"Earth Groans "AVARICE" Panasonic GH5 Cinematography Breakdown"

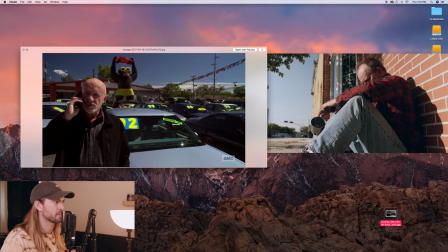442s
So yeah, I tried to basically make the skin as close as I could so I like cropped out the whole image minus his face and with
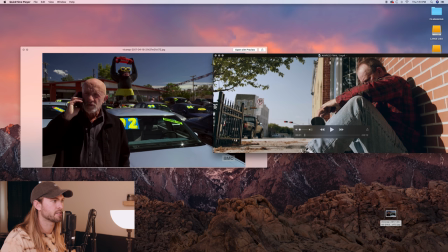451s
a vector scope just tried to match the saturation and and color of their faces their skin tones and their image right here is definitely a little more black which looks really good mine's not totally crushed in the blacks but I wanted to get it close without it looking over contrasty so this is like the
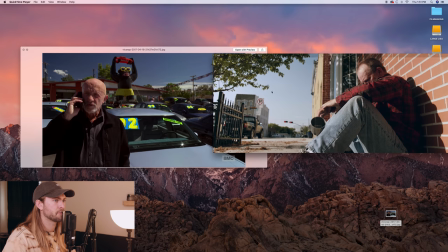470s
main image I used for the inspiration behind this grade so towards the end here
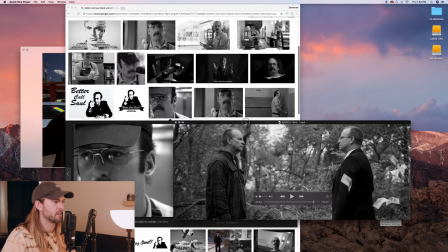476s
there's some black and white images in our video and I did my best also to kind of just like go for this look because it's just so clean and really smooth and soft and I wanted to do that as well so you can just see their highlights are nice and soft back here and I tried to mimic that in these images as well
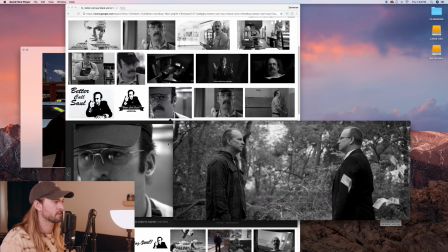494s
and the blacks are nice and dark which looks similar up here, which is awesome. So thanks Better Call Saul colorist for inspiring this video. So let's talk about the most tricky part of this video, the most difficult. So there's a scene in this video where the homeless man and the rich man finally interact. And obviously it was the same actor for both roles. So that was the most challenging thing.
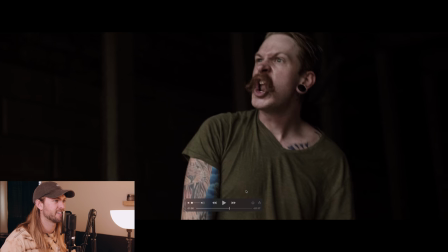524s
So I used Jeremy here as a stand in for the opposing character.
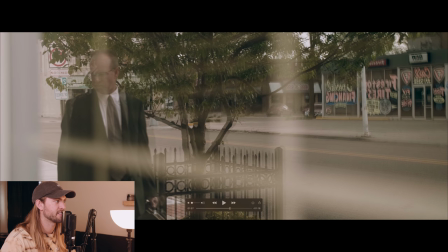530s
So like right here, we see the rich man. He's looking down at the poor man. He's finally going to stop.
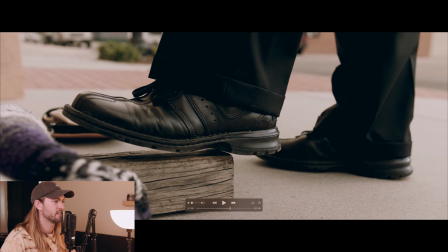535s
He puts his shoe on his little like block to shine his shoes because the homeless man buys a shoe shining kit to try to raise money.
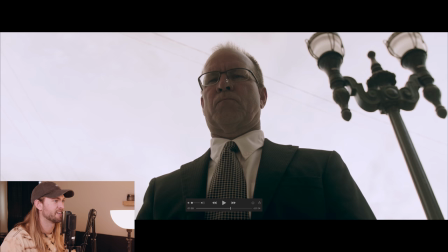545s
and um so he's looking down at the homeless man here and I just love this image of like this towering image of my dad just looking like super aggressive he did a really good job dad I don't know if you're watching this but you killed it man this is actually Jeremy's leg in
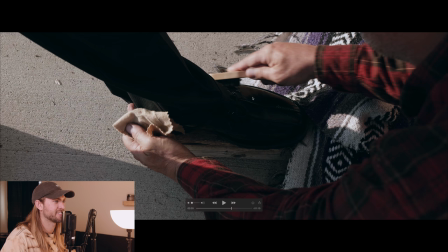562s
my dad's shoe and pants and this is my dad washing shining his shoes so I try to keep it as consistent as possible
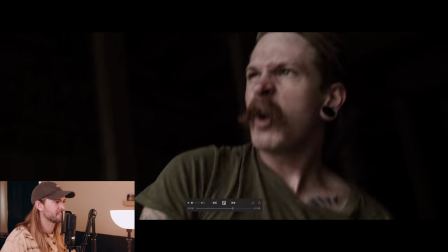570s
so he's shining the shoes there lots of just lots of shining going on to fill those gaps
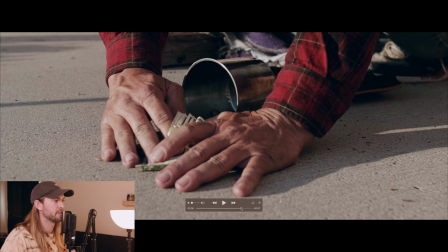578s
there's another shot of my dad love that my dad's grabbing the money there so this is my dad so I tried to keep everything tight so it wouldn't look like okay you're obviously switching actors like I just wanted it to be very close up for these shots then you finally see this is
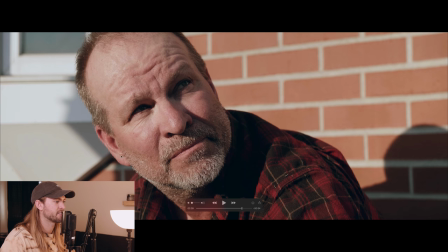592s
the first shot where we finally see the poor man's face. And so my dad had his scruff all grown out for this. And we shot this the day before we shot the stuff of my dad as the rich man.
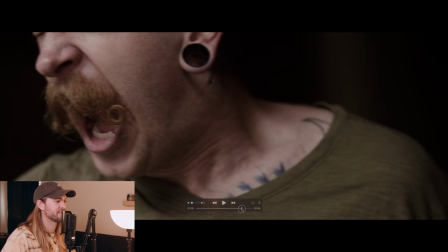605s
So he could shave right after we shot this stuff. I love that. I love that scene where they first interact, they see each other, looks at him.
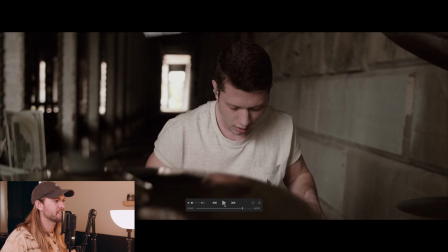614s
So cool. And then, so for these scenes, we shot these at 120.
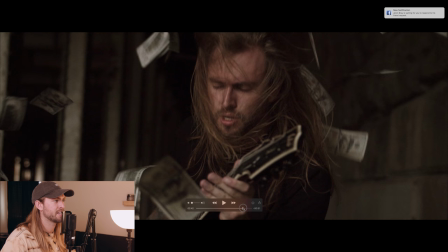619s
Sadly, my camera only does 1080 at 120 but we just did like these
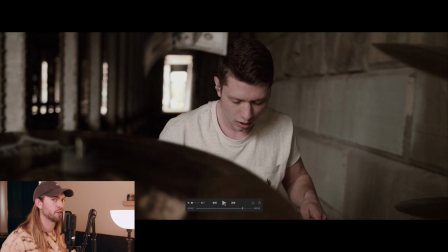624s
long holdouts of the final note the final chord before the big breakdown
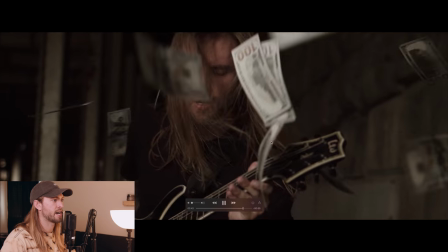628s
and we just had someone on a ladder tossing down money these are actually like
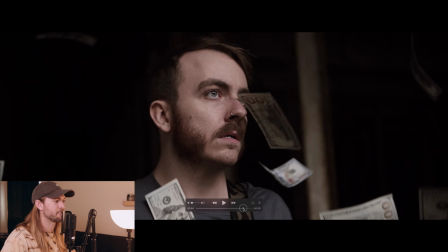634s
movie bills so like the president's face on him actually looks super goofy
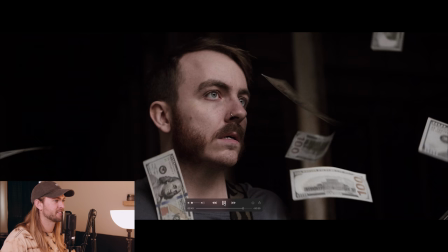639s
he's like like making a little kissy face but so those are film dollars which is nice i love that shot of that one just drifting over Caden and
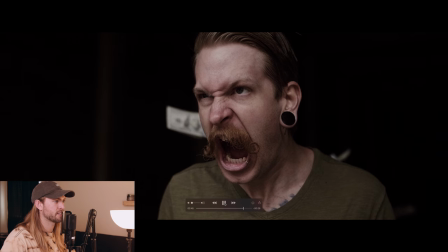647s
he doesn't even flinch what a tough guy and then it goes in the breakdown cuts the black really quick bam so I wanted this part
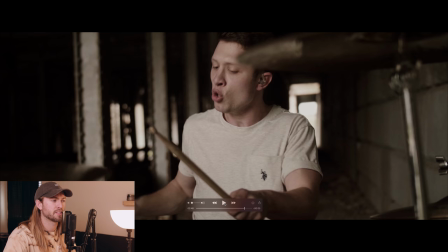656s
the big breakdown to be kind of like suck the actors into this like different world which is why I put it in black and white
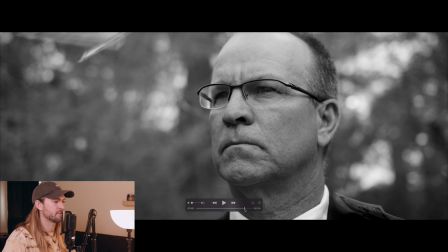666s
I just wanted to be separated from everything else and so the homeless man here the poor man I keep calling him homeless but I guess he is um
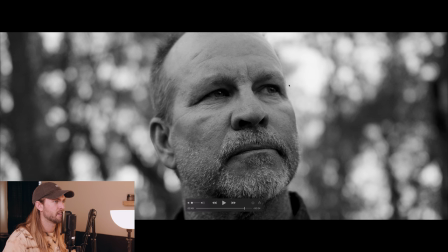673s
so the poor man he just I just was trying to direct my dad and just tell I just told him like let's just try to express like you're the the poor man but you feel compassion and almost like pity for the rich man because of how stuck in his greed that he is
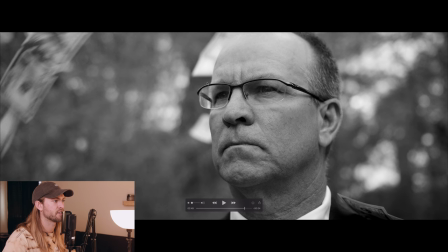690s
and then the rich man's face is just kind of like stern and like no compassion because he's a he's just he's engulfed by greed you can see that
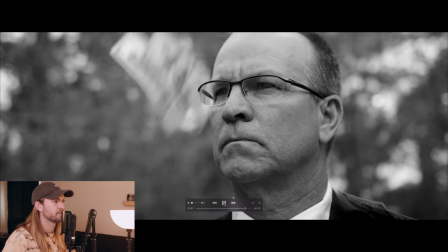700s
the money's falling down in slow motion here and just kind of signifying greed
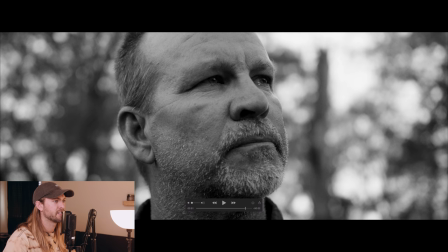705s
and obsession with money and this like line of tear in my dad's eyes that's like Denzel Washington baby just good acting good
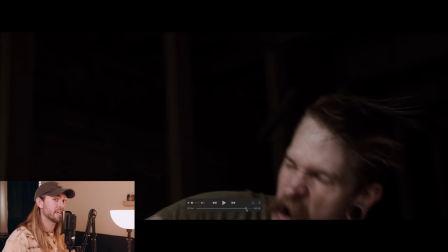714s
to work dad the breakdown we we play it backwards the second time super
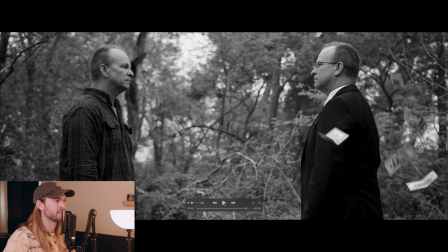719s
fun and so I reversed these clips and the money is flying upwards you can tell this was okay this was the most tricky part. So poor man, rich man facing each other. So what I did was I put the camera on a tripod, locked it off and we shot.
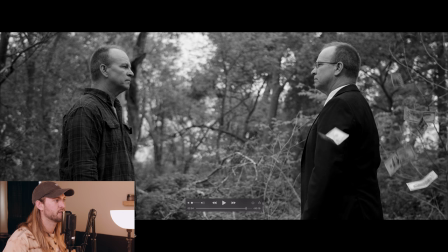739s
So this was the second day of the story of the narrative shooting. So my dad, the poor man here does not have facial hair. And it was the one like thing that we just couldn't get around that. And I knew that going into it, like there's going to be one scene that was just barely not consistent and that would be the facial hair
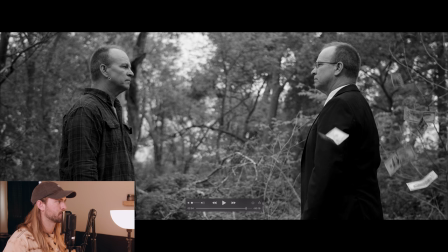757s
but if we wanted to pull this scene off that's how we had to do it so the clips are really short people may might notice might not either way I think the story comes across clear and it looks cool so I wanted this shot of the poor man and the rich man facing each other I wanted there to be one scene that's like,
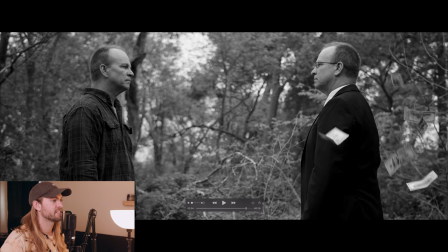776s
whoa, dude, like they're, they're actually standing there together. So we shot this or we shot the rich man first. So the camera's on a tripod. I had my dad stand here and I checked where he was on the, on the grid as far as this line here. And then I left the camera where it was. And then we put him over here and recorded a separate clip.
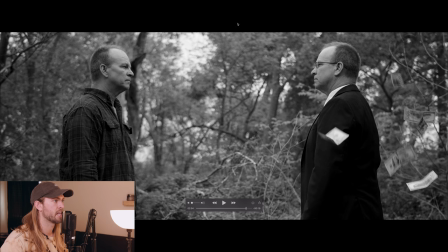795s
And then there's actually a line right in this area.